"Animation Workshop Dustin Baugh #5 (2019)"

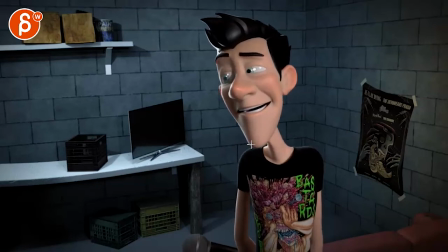20:37 And then watch out. Now you have body and head turn at the same time with a sudden translate on that head, where that sudden head move is also mirrored with that sudden drop in the shoulders. So make sure that you don't have too much of a post-to-post feel to it. You do want to lead.
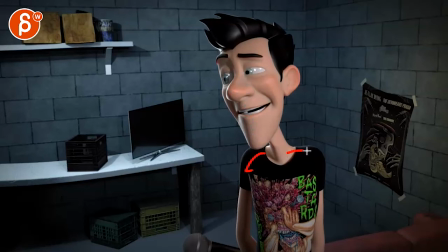20:57 You know, is he so embarrassed that he's gonna, that the shoulders are gonna slump first and then the head is gonna go down? And do you want that head to be more on the under arc with that feeling of being deflated? I mean, you can have an upper arc, but to me it feels like you just want to get out of that post-to-post and look at what leads that action first.
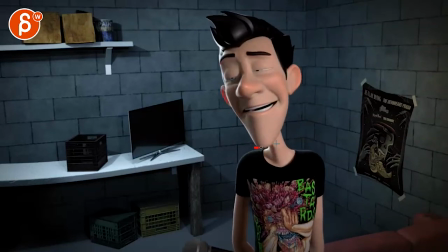21:16 It's a bit much. And then watch out spacing wise, I feel like you activating that translate and then suddenly stops.
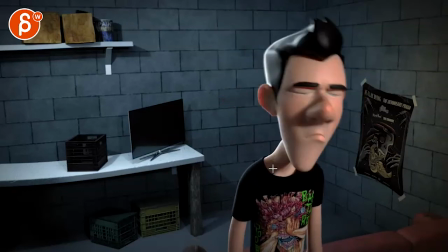21:22 It's a bit of a hiccup pause there, just a tad.
This never leaves.
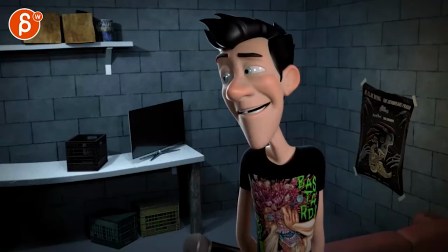21:27 I know it's fast, but... It's just...
This never...
The main thing to me is just how it's a bit too pose to pose.
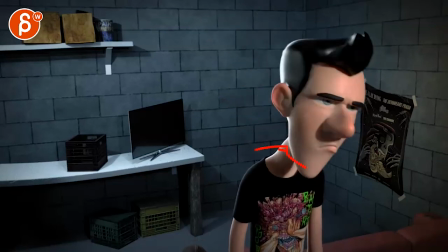21:36 This never leaves this room.
And then spacing-wise, you have that... Where it feels like we're hitting this, the head like that. Like it comes down and then back this way. Like you have a nice arc going this way. But then it does that kind of thing.
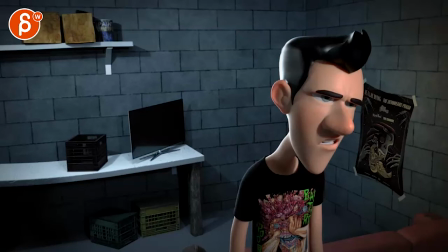21:55 Hold on. So I don't have a sharp point to track here, but... If I go by a very messy point here...
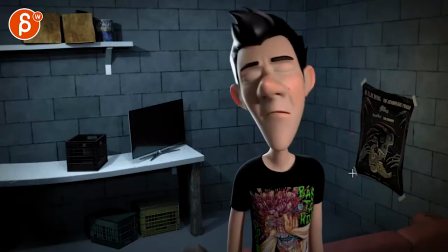22:13 Yeah, I'm not sure if my dots can really show this, but... There's a slight feel of this come back up.
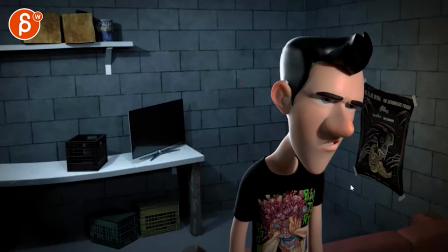22:22 As opposed to a bit of this. I'm exaggerating, it doesn't have to be this crazy loop here, but just watch out for that since there's such a big nose.
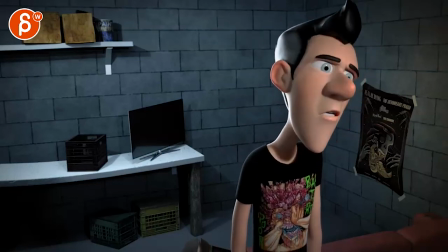22:30 This never leaves this room. Never leaves this room. This never leaves this room.
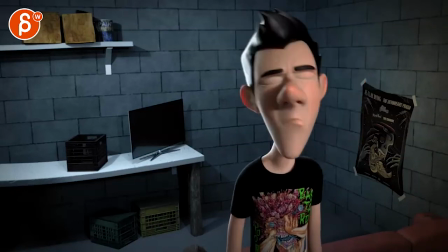22:36 This never leaves this room.
So then I can go into this never leaves the room.
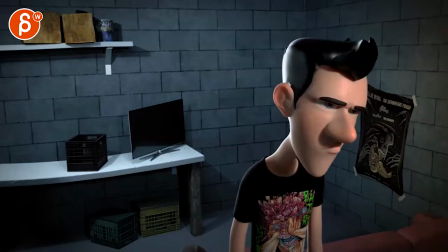22:41 Just a bit. Again, this is very picky because we are very close to the end here.
This never leaves this room.
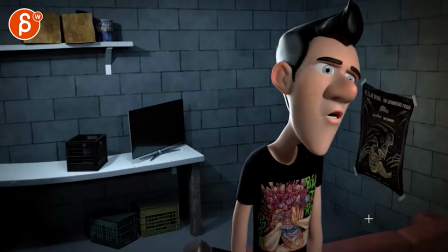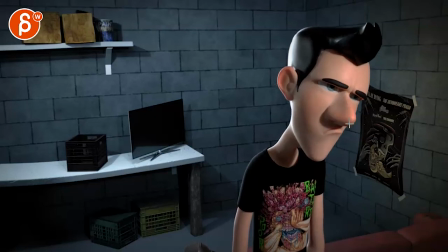22:53 Even this feels like you're going down in one axis and then coming back up into the same, as opposed to a bit of a change there.
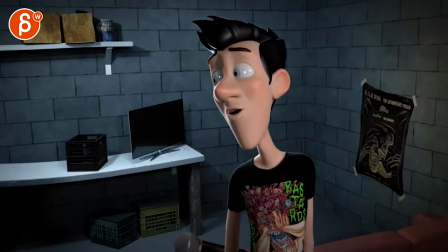23:00 So to me, it feels like you have some moments where the detail is really, really nice.
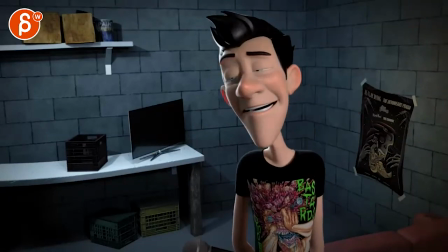23:04 And then some other areas where I think you should still give it another pass in terms of arcs and spacing, especially on something like this where the hand suddenly pops over.
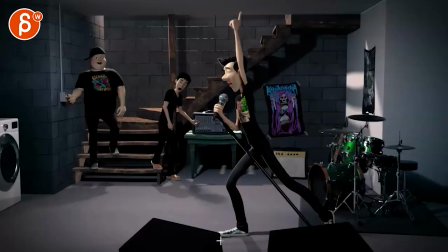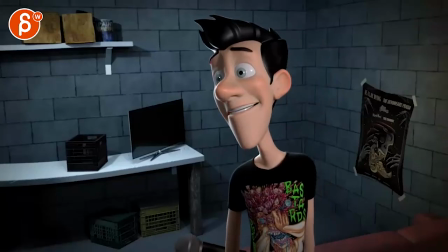23:18 Hey guys.
So to me, it's more little things in here. And this, the main thing to me is that the head doesn't quite feel like it's saying those words, but it's overall much, much better.
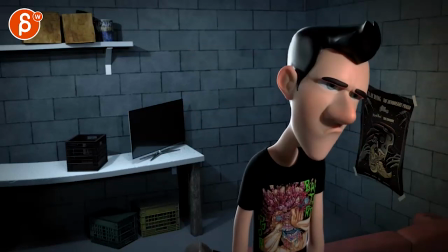23:28 And it's really coming along. So, I mean, you know, I'm just being extra picky because you're paying me to be extra picky too.
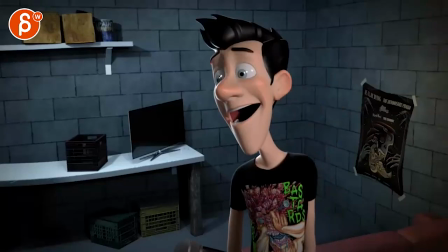23:34 I don't want to just say it looks great and then leave it. So as always, you can take it or leave it in terms of notes.
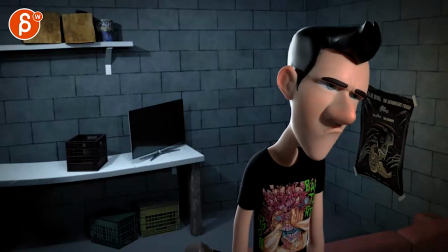23:40 You can implement whatever you need and, you know, your timetable and your schedule. What do you want to do? But compared to the very first version, this is definitely a huge improvement.
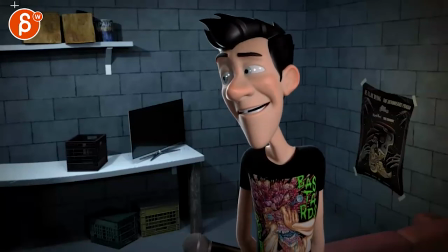23:48 So I'm going to leave it at that. And thank you. All right, there's an email. You can sign up. You can start whenever you want. You can submit whenever you want. You get 16 submissions. Either way, a like and subscribe would be awesome. All right, thank you.